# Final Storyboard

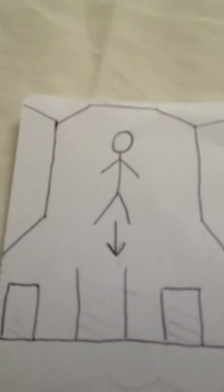(8:20)
And here's another shot of the underpass again. Pretty much we're going to have him walking all the way down this time.
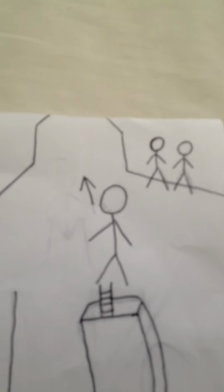(8:27)
When he gets to the end, there's going to be like two dealers like of like or gang members or something like that,
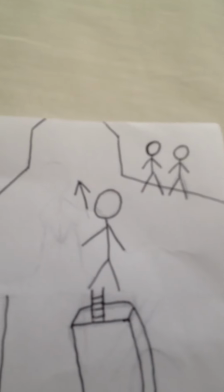(8:33)
just to show that like the area he's in is pretty dangerous and stuff like that.
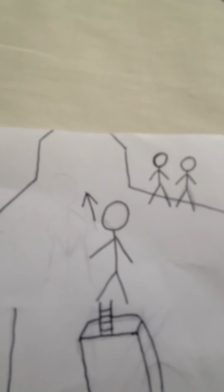(8:38)
Like we want to show like other shots and that of like bad things happening around him, like
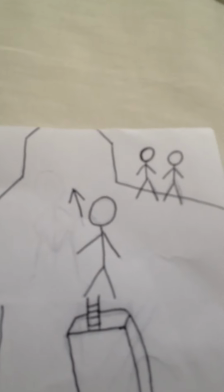(8:44)
gangs and drug deals and just like things happening like that, just to show that the area pretty much is not very nice.
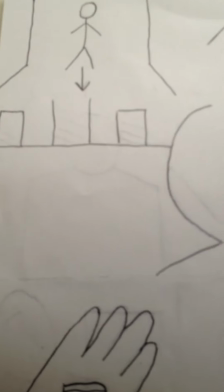(8:54)
Here we're going to have like an over the shoulder shot of Tom kind of looking over to the urban estate, just again showing that he sort of doesn't belong there, he sort of wants to escape it sort of thing.
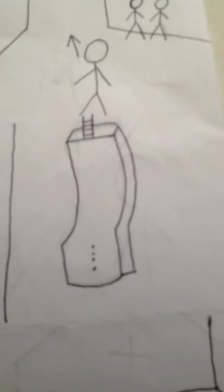(9:07)
And in this shot here, we're going to have like the phone kind of dangling,
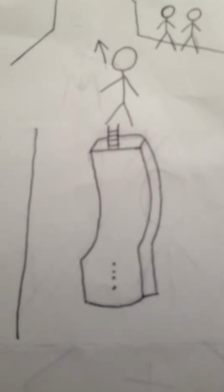(9:13)
and this kind of shows that he's been on the phone again, and you find out in the next shot
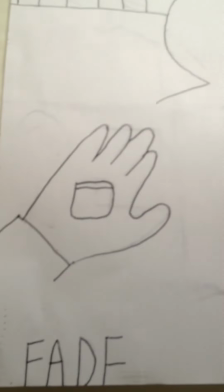(9:19)
that it's again led to like a deal sort of thing,
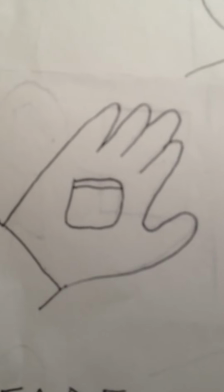(9:24)
and this kind of tells the audience that previously that he was on the phone to a drug dealer and it's sort of been a problem,
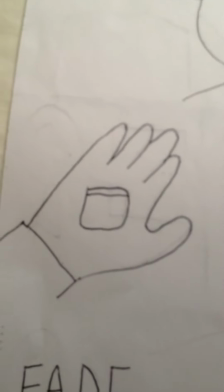(9:32)
and it kind of pretty much shows that he kind of hasn't got through his problems,
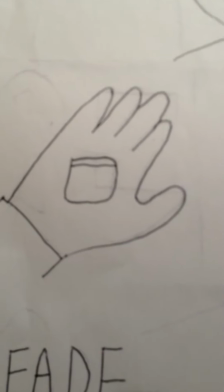(9:37)
he sort of can't cope with like the area he's in and the situations he's faced.
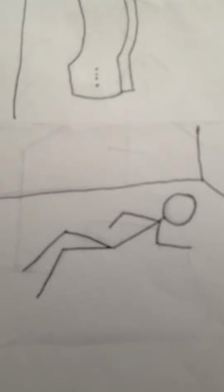(9:43)
And here we're just going to have kind of Tom just kind of just laying down pretty much.
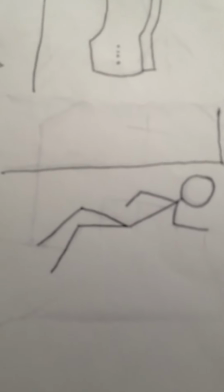(9:51)
He sort of gave up and not sure that he wants, like he's pretty much not sure that he wants to do sort of thing.
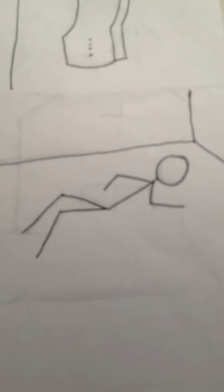(10:01)
and it kind of shows to the audience that he's kind of failed in a way, and it's all like become too much for him,
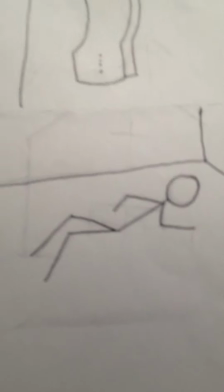(10:08)
and it's just ended pretty much, and then the whole thing is just going to fade out,
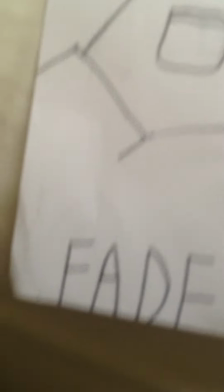(10:13)
and that is going to be the end of our storyboard.